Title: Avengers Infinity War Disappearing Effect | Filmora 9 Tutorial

A lot of you have asked about how to do the particle dissolve effect, like in the Avengers movie where people evaporated into thin air. Well, today I'm going to show you how. Are you ready? Okay. Come on! This is Filmora! Avengers is a multi-million dollar movie! What, did you think I was going to snap my fingers like Thanos and suddenly...
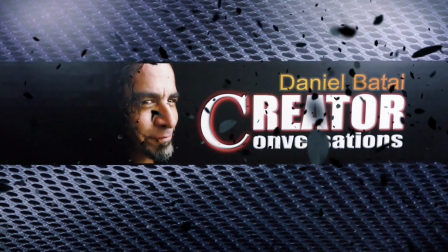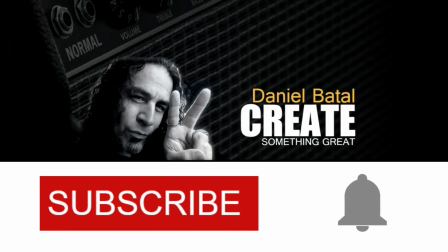(0:27)
Hit the subscribe button and click the notification bell to be part of the conversation.
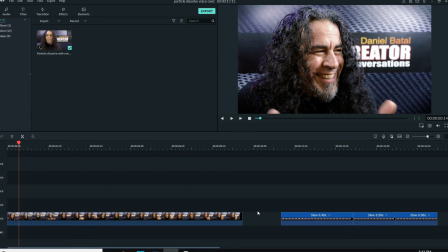(0:31)
This effect took me a while to figure out how to replicate in Filmora, but let me show you exactly how I did it.
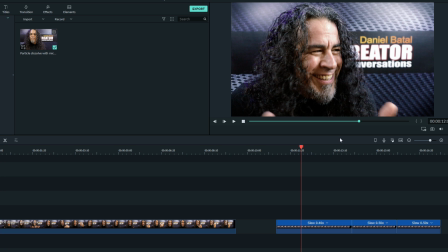(0:38)
First, I filmed two pieces of footage, one of me reading my lines and then another of just the set without me in it.
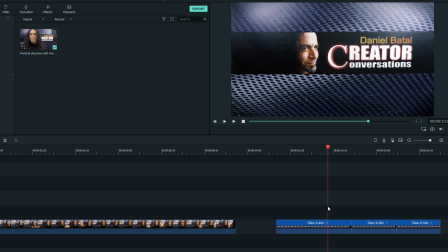(0:46)
I brought those two pieces of footage into Filmora 9.
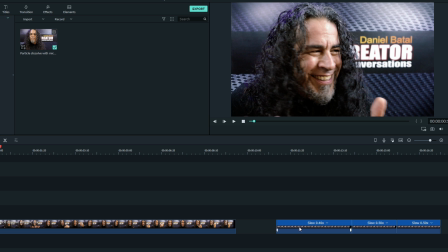(0:49)
Now, you'll need to download a very specific free Filmora effects pack from the Filmora website to create this particle dissolve.
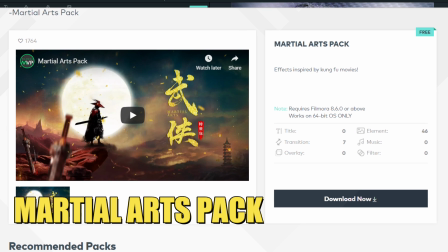(0:57)
It's one of my favorites. It's called the Martial Arts Pack. I'll leave a link in the description below,
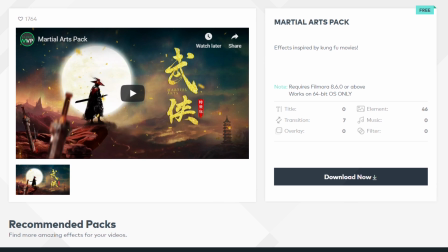(1:02)
and I'll also link my video showing exactly how to get that free effects pack at the end of this video, so be sure to watch to the end.
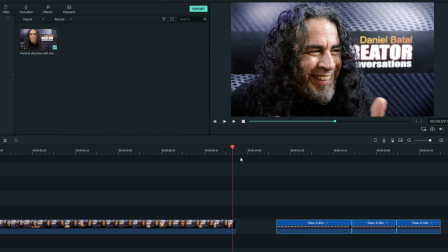(1:09)
I brought the footage of myself into the timeline, and I cut it right at the end where I pretended to be dissolving into dust.
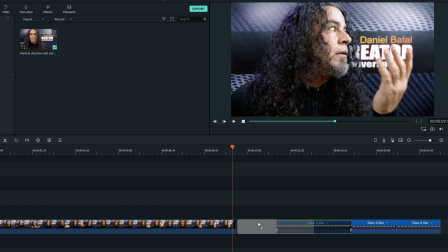(1:16)
I then took the footage of the set without me in it and put that right after it in the same track.
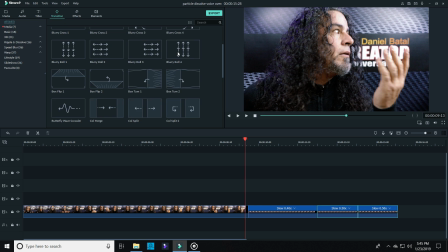(1:21)
The first step of this effect is to bring down the erase transition and drop it right where those two tracks connect.
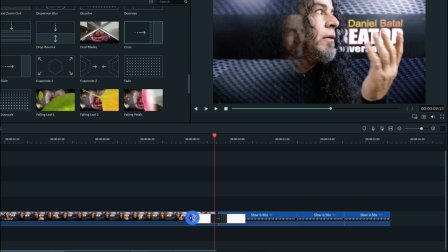(1:28)
When you do this, you can adjust the speed at which the erase happens.
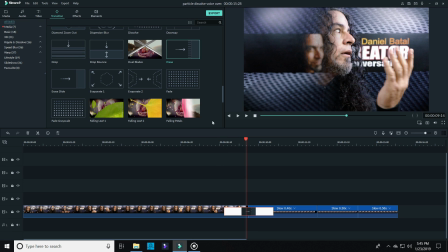(1:32)
We're doing our best to imitate an extremely sophisticated and painstaking effect, so for our purposes, having it move a little quicker actually helps the effect seem a little more believable.
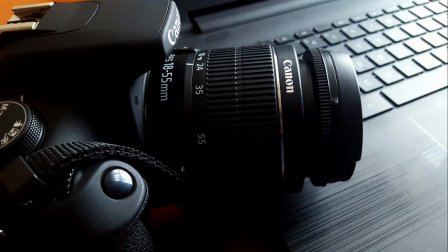(1:43)
I actually used a little trick to help this effect out. My camera was set to autofocus, so while I was in shot,
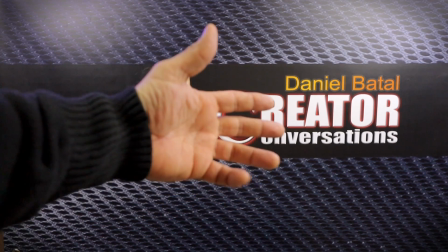(1:50)
it focused on me in the first clip, and on the background in the second.
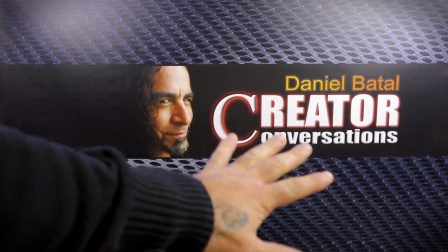(1:55)
So for the shot without me in it, I just moved my hand around in front of the lens, let the camera focus on that, and then pulled my hand away quickly.
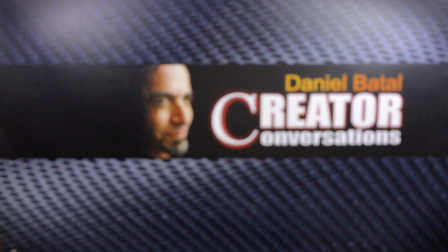(2:04)
That gave me a piece of footage with the background looking more like that of my first clip,
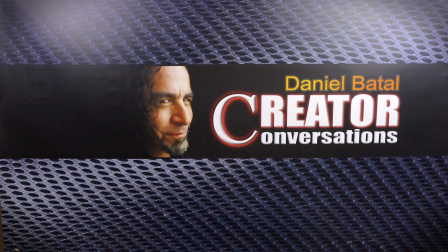(2:09)
but then once my hand was removed, the autofocus switched and zeroed in on the background instead.
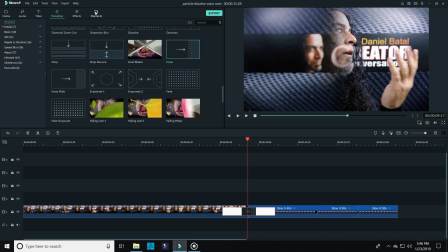(2:15)
Now this might seem silly or pointless, but once I put the two clips together and I was erased by the transition,
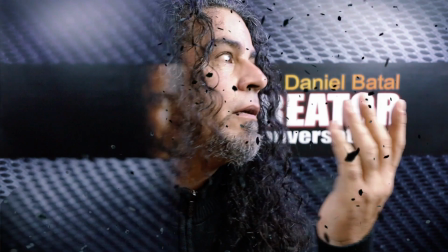(2:21)
it made it seem like the camera was originally focused on me, that I had disappeared,
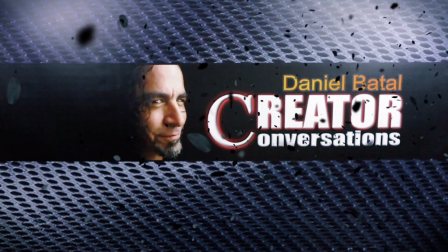(2:27)
and then the camera decided to switch focus to the background instead.
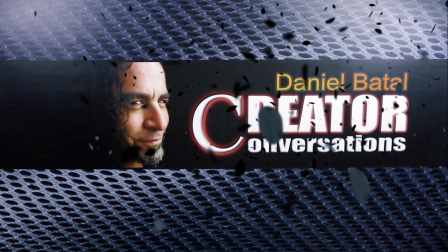(2:30)
It's just a little simple added layer that subconsciously helps sell the overall effect once you put it all together.
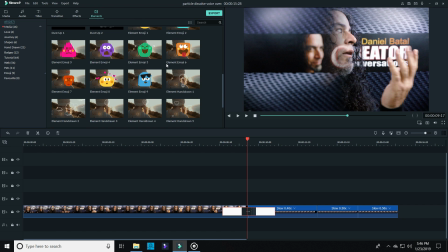(2:37)
Now for the next step, open up Elements and bring down one of the Petals overlays from the Martial Arts Pack.
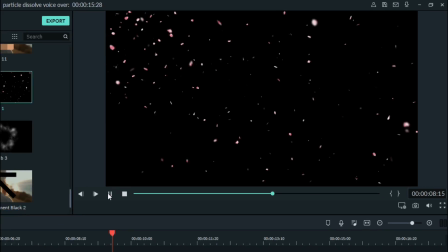(2:44)
These are actually designed to look like flower petals blowing in the wind, but with a little tweaking, we can make them look like dust or ash.
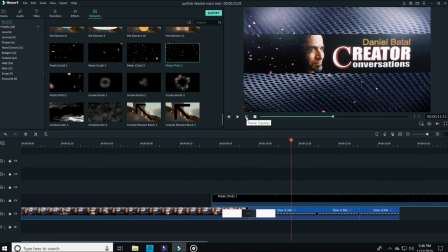(2:52)
They're all way too colorful for what we're doing, so to eliminate the color from them, click on the element and then in the upper left,
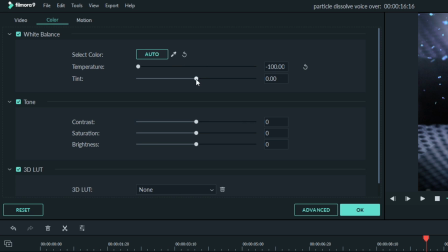(2:59)
click on Color, and then in the White Balance and Tone Controls, pull all of those sliders all the way down to the left.
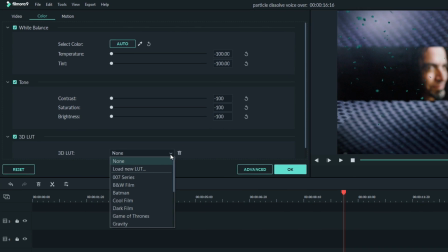(3:06)
Then in the 3D LUT window, just below that, select the black and white film option.
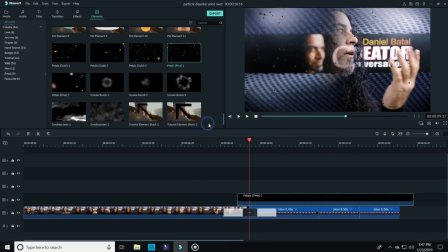(3:12)
This will make all those petals turn black and look more like floating ash.
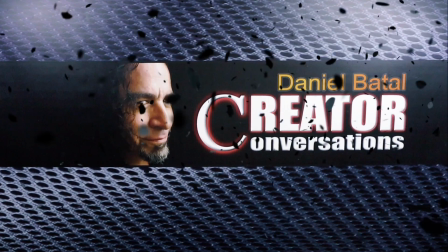(3:17)
I actually played with mine a bit and made some of them a little bit lighter, so that some of them looked more like they were reflecting light as they floated around.
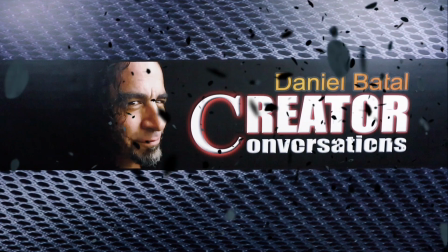(3:24)
Now here's where it gets a little tricky.
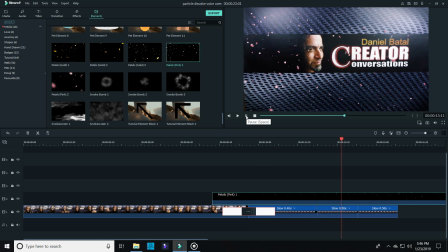(3:26)
The beginning of this petals element starts kind of slowly, so I split it right where the petals are really starting to fly and I deleted the beginning.
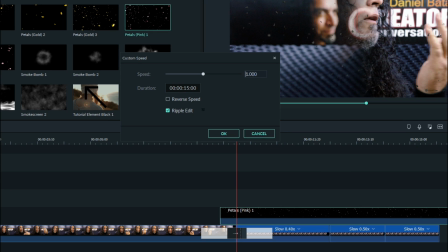(3:35)
Then I sped up the petal element clip to about double its natural speed so that it fits the effect a little bit better.
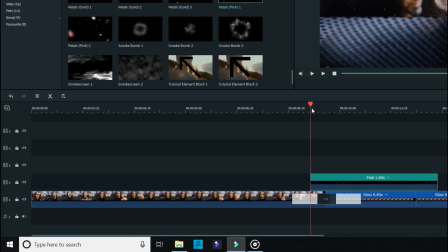(3:42)
Next, you'll need to lock your main video track so that it can't be moved.
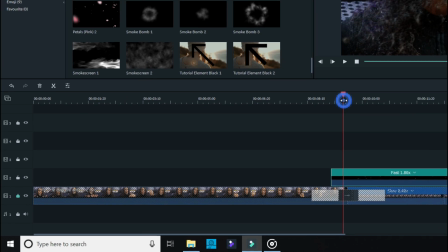(3:46)
Scroll over to where the erase transition begins on your timeline and click up on the preview window.
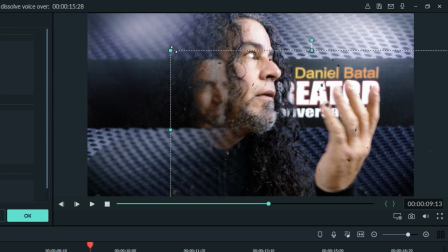(3:53)
Now you'll have control of the petals element. Click and move that over and align it right to where you start seeing yourself disappear. This will make it seem like right where you're disappearing, the ash is starting to appear and start blowing out into the wind.